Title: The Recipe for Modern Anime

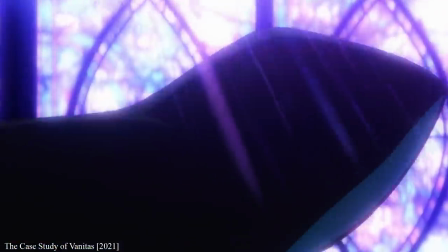4:11 Compositing staff say that when their work goes unnoticed, then that's proof that they've done their job well.
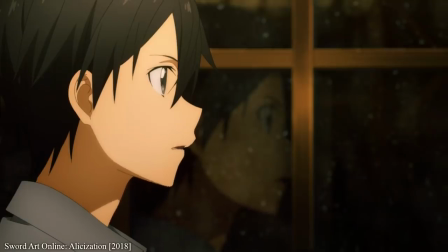4:17 Instead, they just aim to make sure that viewers are getting absorbed in these worlds.
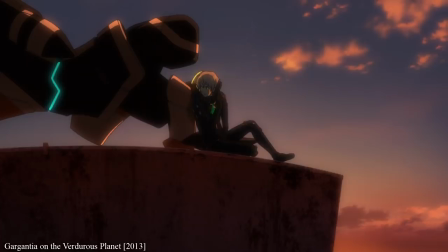4:22 For Koji Tanaka and Gargantua, he specifically states that if viewers notice the post-processing, then he feels like he's screwed up.
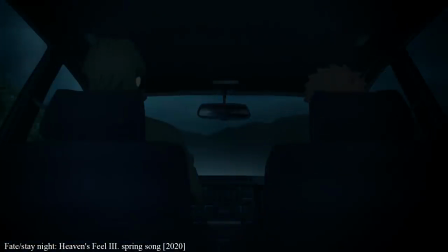4:30 But that doesn't mean it should be invisible. Rather, if everything still feels like it exists in the same scene, then you can get really ambitious.
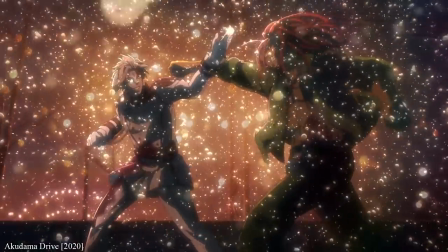4:39 Digital compositing can be an appeal. One of my favourite shows from last year, Akadama Drive, relied on it in creating its unique cyberpunk world.
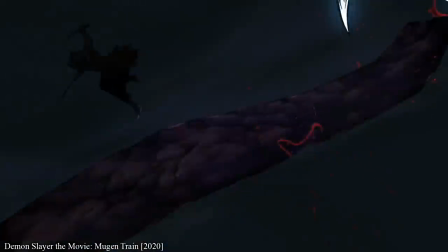4:48 And in fact, I'd argue that the mega-hit success of the highest grossing anime film of all time was at least partially
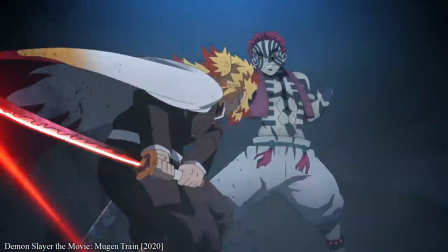4:54 due to U4Table's digital team and their ability to create atmosphere with digital lighting effects.
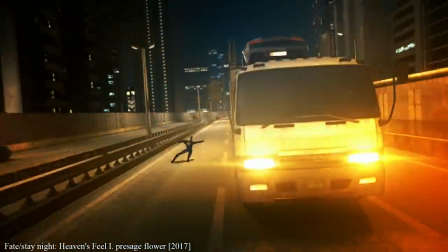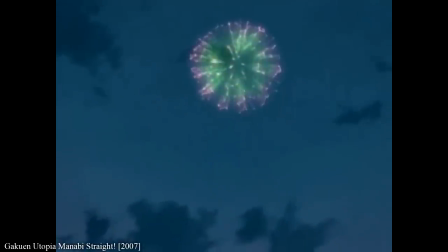5:07 Starting with Monabe Straight and much more obviously the Garden of Sinners films,
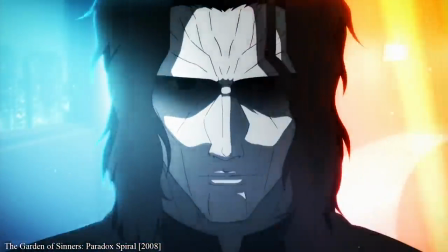5:11 U4Table's in-house director of photography, Yuichi Tirao, started employing more and more digital environments and effects.
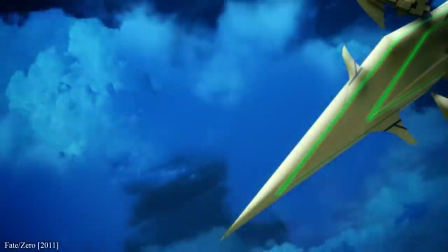5:18 For him, his approach is twofold.
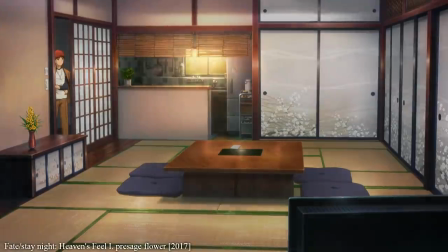5:20 He wants to recreate the imagery and lighting that exists in the real world, while also showing off what's great about his colleagues' work. work.
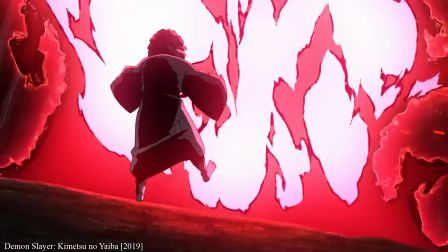5:28 Like most anime staff, everything these digital creators do is to serve and deliver the story in the best way possible.
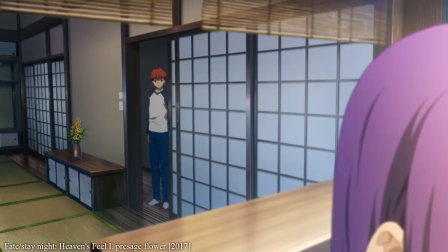5:35 For example, Fate Stay Night's Heaven's Feel was a big step for the studio's creative output, and it challenged each and every one of them.
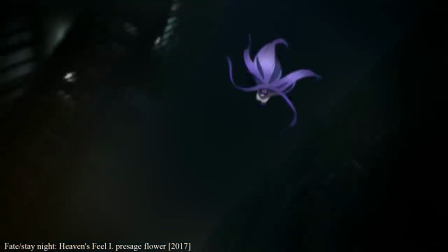5:43 But through a collaborative approach,
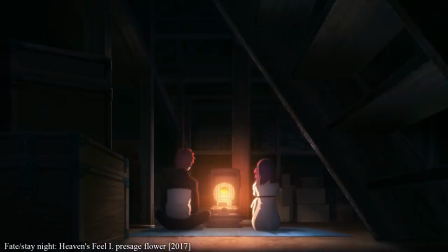5:45 the digital team were able to match the lighting of the backgrounds to constantly reflect the tension of each scene, especially in the first film. them.
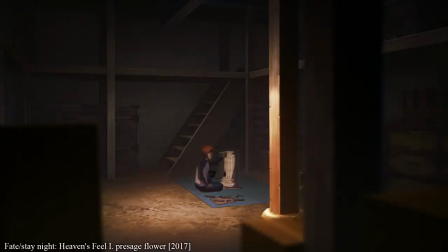5:54 Presage Flower is all about a creeping horror and enemies hiding in the shadows, so Terrell made sure that even for brightly lit scenes,
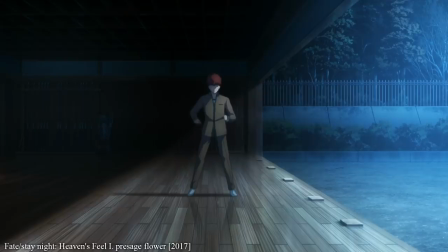6:02 there would often be a dark corner of space that would keep viewers on their toes.
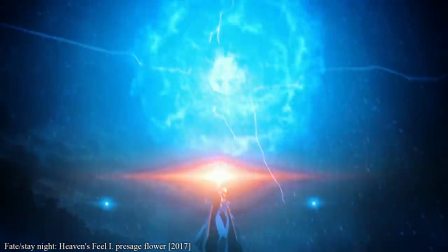6:07 Like Tanaka, he also believes that if viewers aren't thinking about the compositing, then that's for the best.
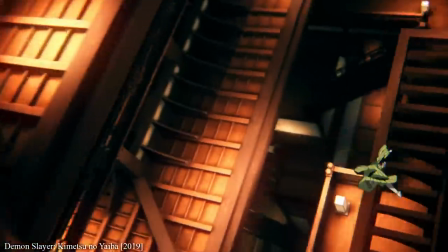6:12 But this is somewhat sabotaged by the fact that most teams can't or won't create shows that have this much congruence between the separate elements.
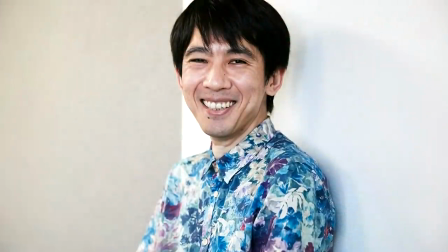6:21 Part of this is interpersonal. Tyrell has worked at UFOTable for almost 20 years.
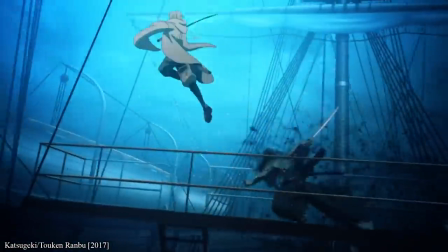6:26 They all know each other and what they're capable of, and the studio layout has only encouraged this, making it so each of the departments are close by.
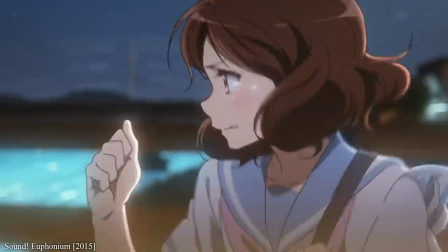6:34 Kyoto Animation has the exact same advantage. They don't focus on just one director of photography like UFOTable tends to,
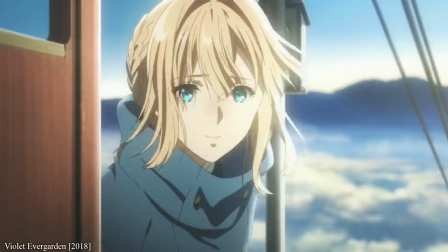6:41 but those that work on the digital team are familiar enough with the other departments to match the director's ambitious visions.
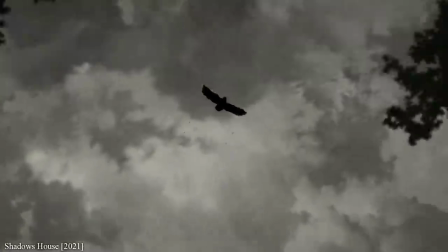6:47 At other teams, you'll still get excellent results that match the sort of lighting detail and effects that we see with modern anime.
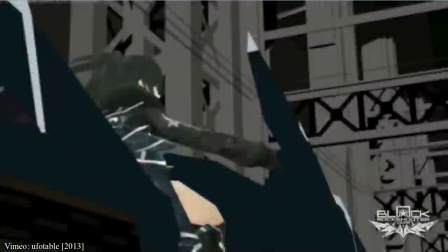6:55 But it's going to be hard to match UFOTable and Kyoto Animation.
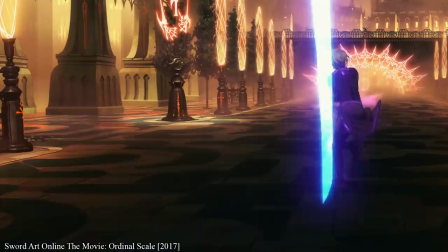6:59 In fact, to do so, you're going to need someone like Kentaro Waki.
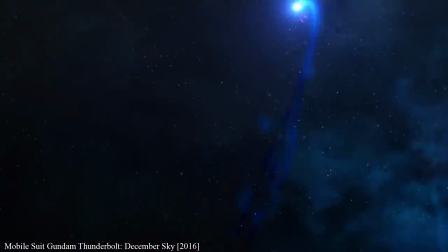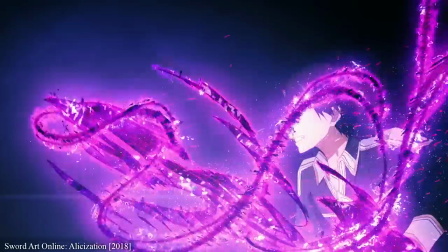7:11 I interviewed Kentaro Waki back in 2019 about his work on Sword Art Online Alicization, which was airing at the time.
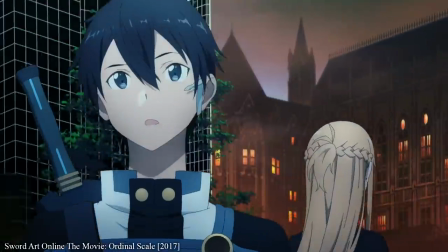7:18 And what was impressive is that he was able to evolve the aesthetic of everything he worked on,
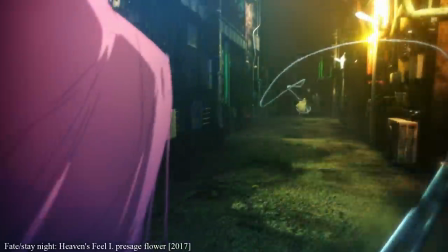7:23 despite his work being outsourced from Asahi production and not having the long, intimate relationships that Terrell's work was built on.
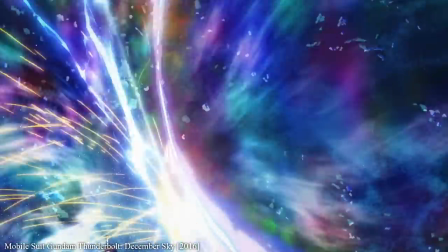7:31 I first looked up his name after watching Gundam Thunderbolt. Gundam through the ages has always wanted to portray a three-dimensional space,
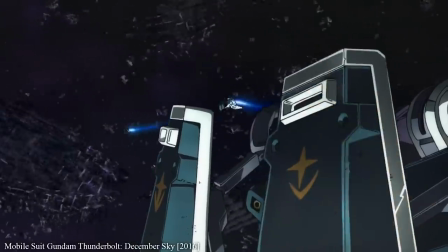7:40 and Waki's been able to nail it with the digital camera flying past all of this floating debris.
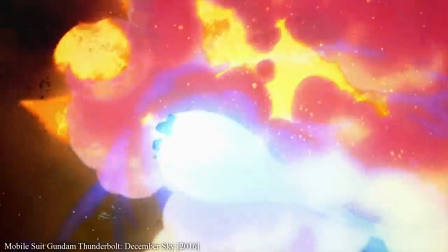7:46 3. And then there were the effects. Of course, they're all based on the 2D animator's work, but the extra sparks and colors were mesmerizing,
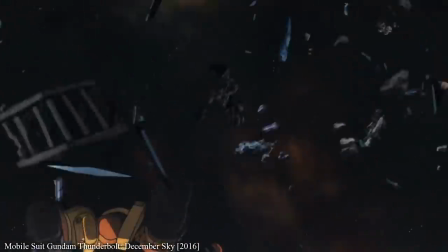7:54 and the light reflected back onto the mechs to prove to us that they all exist in the same scene.
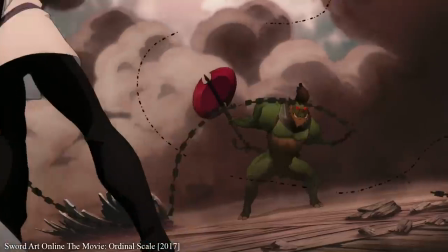8:00 He then brought this skill set to Sword Art Online, Ordinal Scale, and later Alicization,
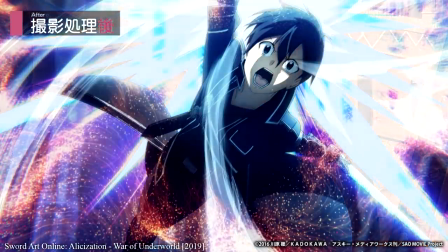8:05 where the goal was once again to increase the impacts of the effects and match the aesthetics of each scene.
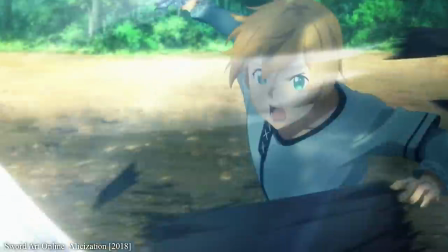8:11 This was particularly interesting in Alicization, when it came to the lighting of the two primary locations.
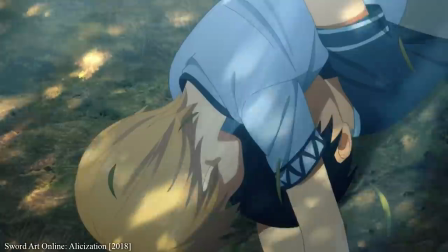8:18 The underworld needs to feel calm and beautiful, in the early episodes at least, so you get this recreation of a perfect summer's day in anime form.
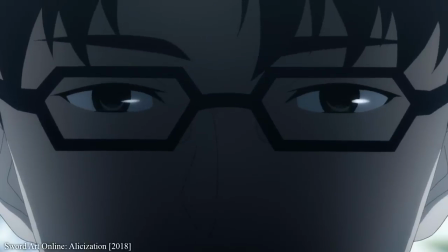8:27 Meanwhile, back in the real world, the control room is mainly lit from one source, the screens.
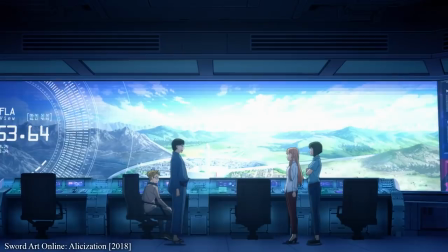8:33 Compositing is as much science as it is art,
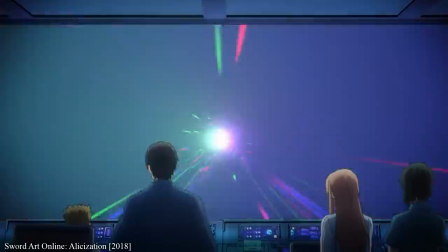8:36 and so Waki would have had to get the values perfect to keep these visuals consistent while keeping everyone lit realistically.
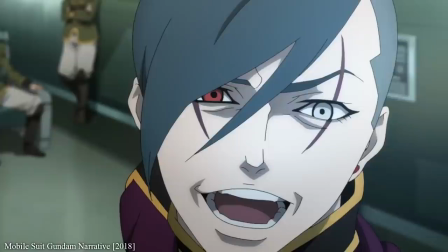8:43 Today, Waki works most heavily on the Gundam series, serving as Director of Photography for Gundam Narrative,
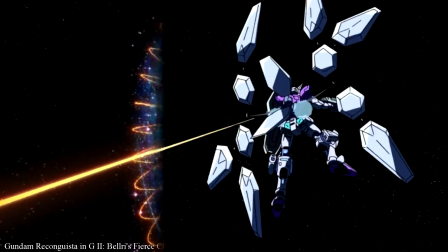8:49 the Recon Grista and G compilation films where he's been redoing some of his work from 2014, and most significantly,
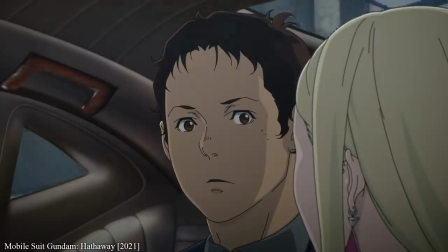8:56 the new Gundam Hathaway film, which includes It's the best compositing I've ever seen in an anime.
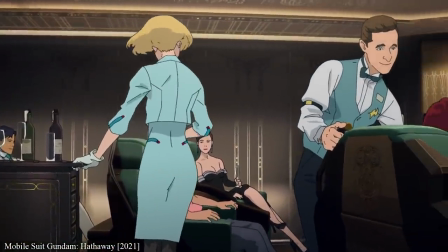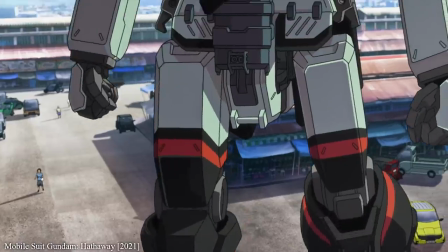9:11 Modern anime is all about drawing viewers into its multi-layered world, and using compositing to achieve a vision that couldn't be done before. It's still based on the work of all the 2D animators and background artists, but Hathaway uses these as building blocks to create an incredibly ambitious film.
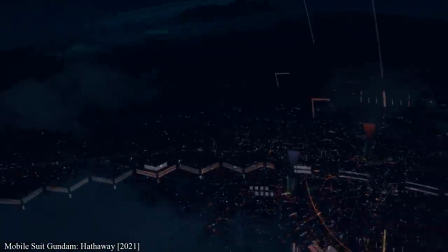9:28 There are plenty of shots where the camera moves in ways that you wouldn't expect for anime, like the first person view.
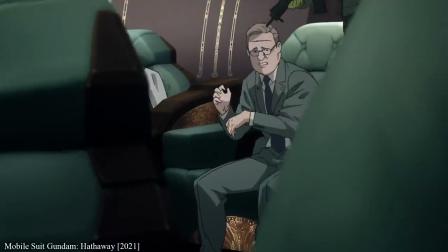9:34 This is difficult to pull off in a 2D medium, but it's not impossible, and Kentaro Waki had done it before in Gundam Thunderbolt.
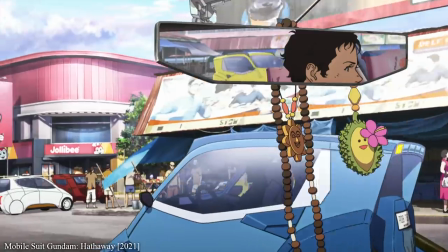9:42 The layouts for the show were created in 3D,
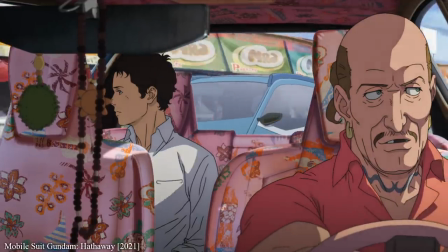9:45 and then that was used as a reference for how Waki and his team could construct the 2D and 3D assets to retain that feeling of depth.
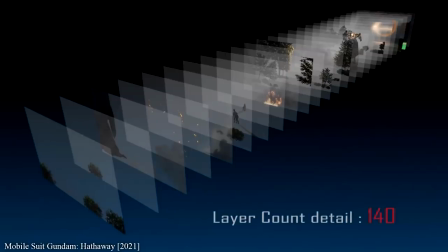9:53 And because of the complexity of the film, this could require up to 140 different layers within After Effects,
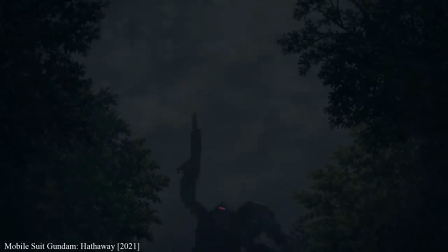10:00 where events in the background continue to affect objects in the foreground.
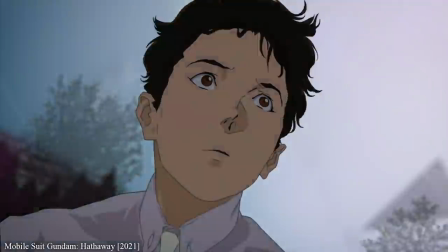10:04 And while not everything has to be super complicated, everything does have to fit.
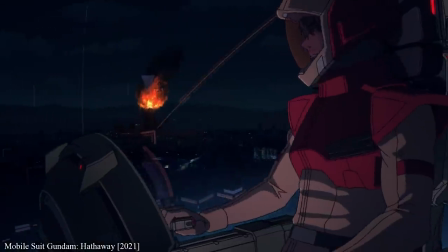10:09 Waki is a huge fan of hand-drawn animation, and instead of VFX artists, his inspirations are all animators.
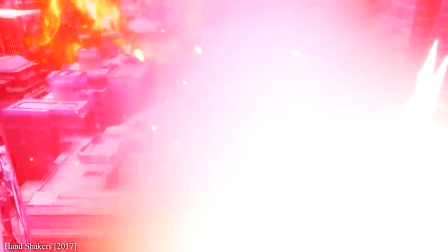10:17 And so, while there are people that worry that anime will just be flashy digital VFX in the future,
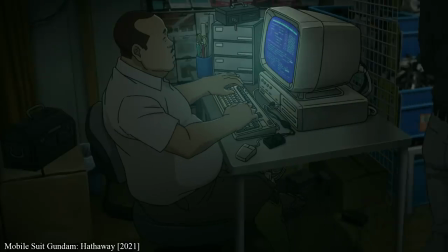10:23 the goal is always to respect the intent of the 2D animation staff.
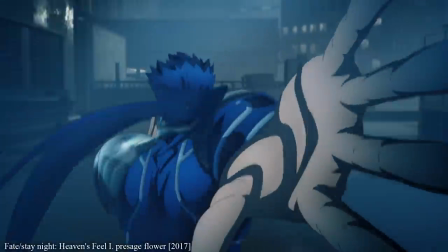10:28 In this video, I've talked about two of my favourite compositing artists, who I feel are moving the medium forwards.
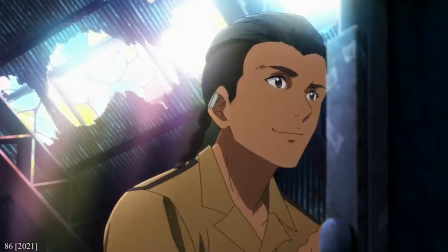10:35 But even if it's not as dramatic as the works of these creators, there's plenty of others who are creating great works in different ways.
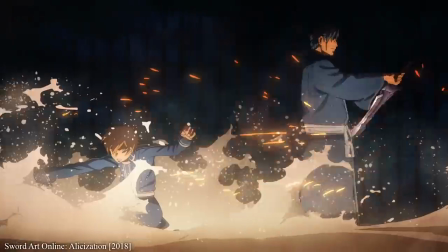10:42 For instance, while Yuichi Tirao and Kentaro Waki aim for cinematic depth, not every show actually wants that.
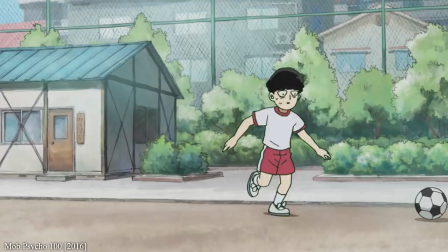10:49 Mob Psycho 100's digital team at Bones kept things feeling fairly flat,
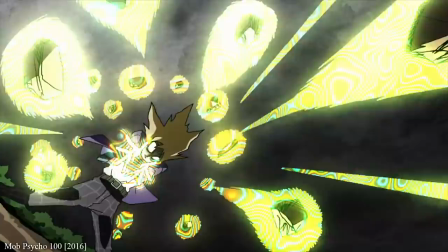10:54 while also making sure the lighting was consistent and the psychic powers felt unique.
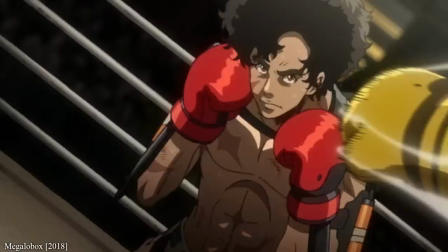10:59 The Megalobox team was dedicated to making the show feel like it was being watched through an old VHS player,
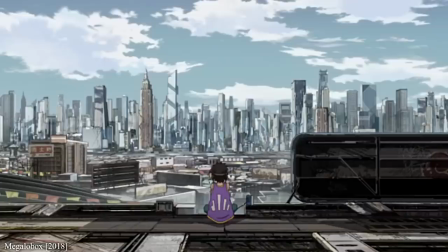11:06 giving the line work a slightly retro feel.
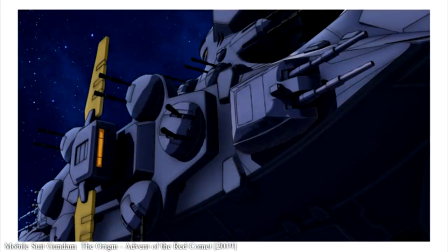11:12 origin, where he turned modern 3D animation into something that looks like it was made 40 years ago.
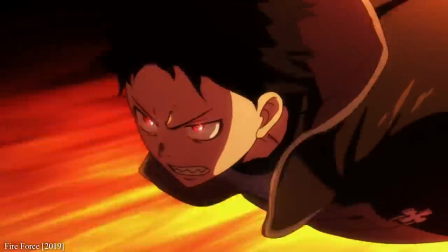11:18 Fire Force's DOP was very focused on creating fire effects that suited each particular scene.
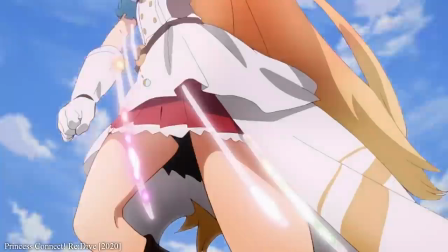11:24 Princess Connect Redive was all about magical spells and keeping the direction of the sun consistent.
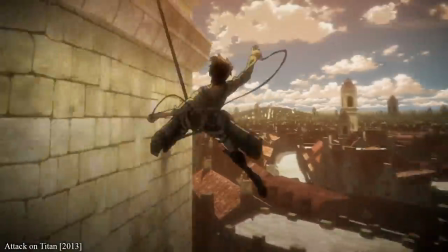11:30 And of course, Kazuhiro Yamada made a name for himself with the seamless combination between 2D action and 3D backgrounds in Attack on Titan.
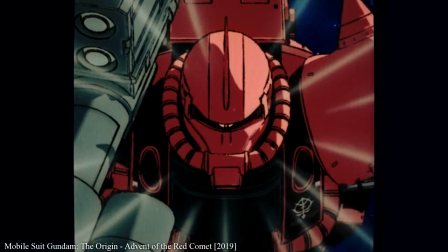11:38 There's so much that can be achieved within this stage of production. Even stuff like smooth line work can be a part of the compositing process.
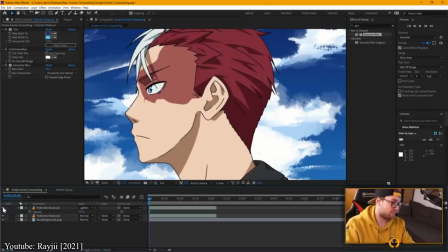11:47 Animator Reiji has an excellent YouTube tutorial on how to achieve the anime look in After Effects, and one of the tools he uses is OLM Smoother,
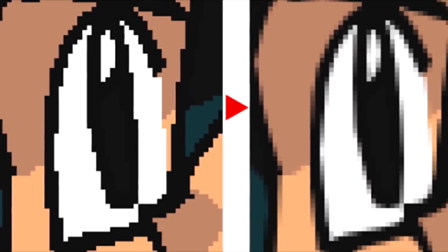11:56 a plugin from the studio behind Pokemon that smooths over the artifacting that often occurs in digital illustration.
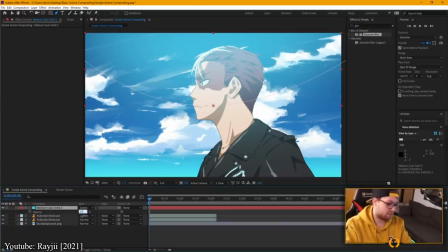12:03 As he shows in his video, you can achieve a believable anime look without too many steps.
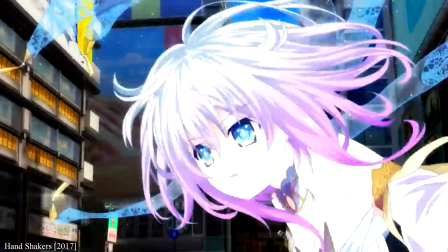12:08 You don't need to go all gohans with adding so many digital elements until it makes you want to vomit.
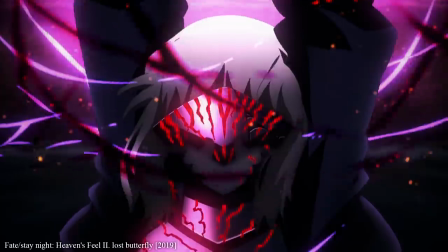12:13 It's scalable. And VFX is one of those industries that's constantly building as more plugins and software become available.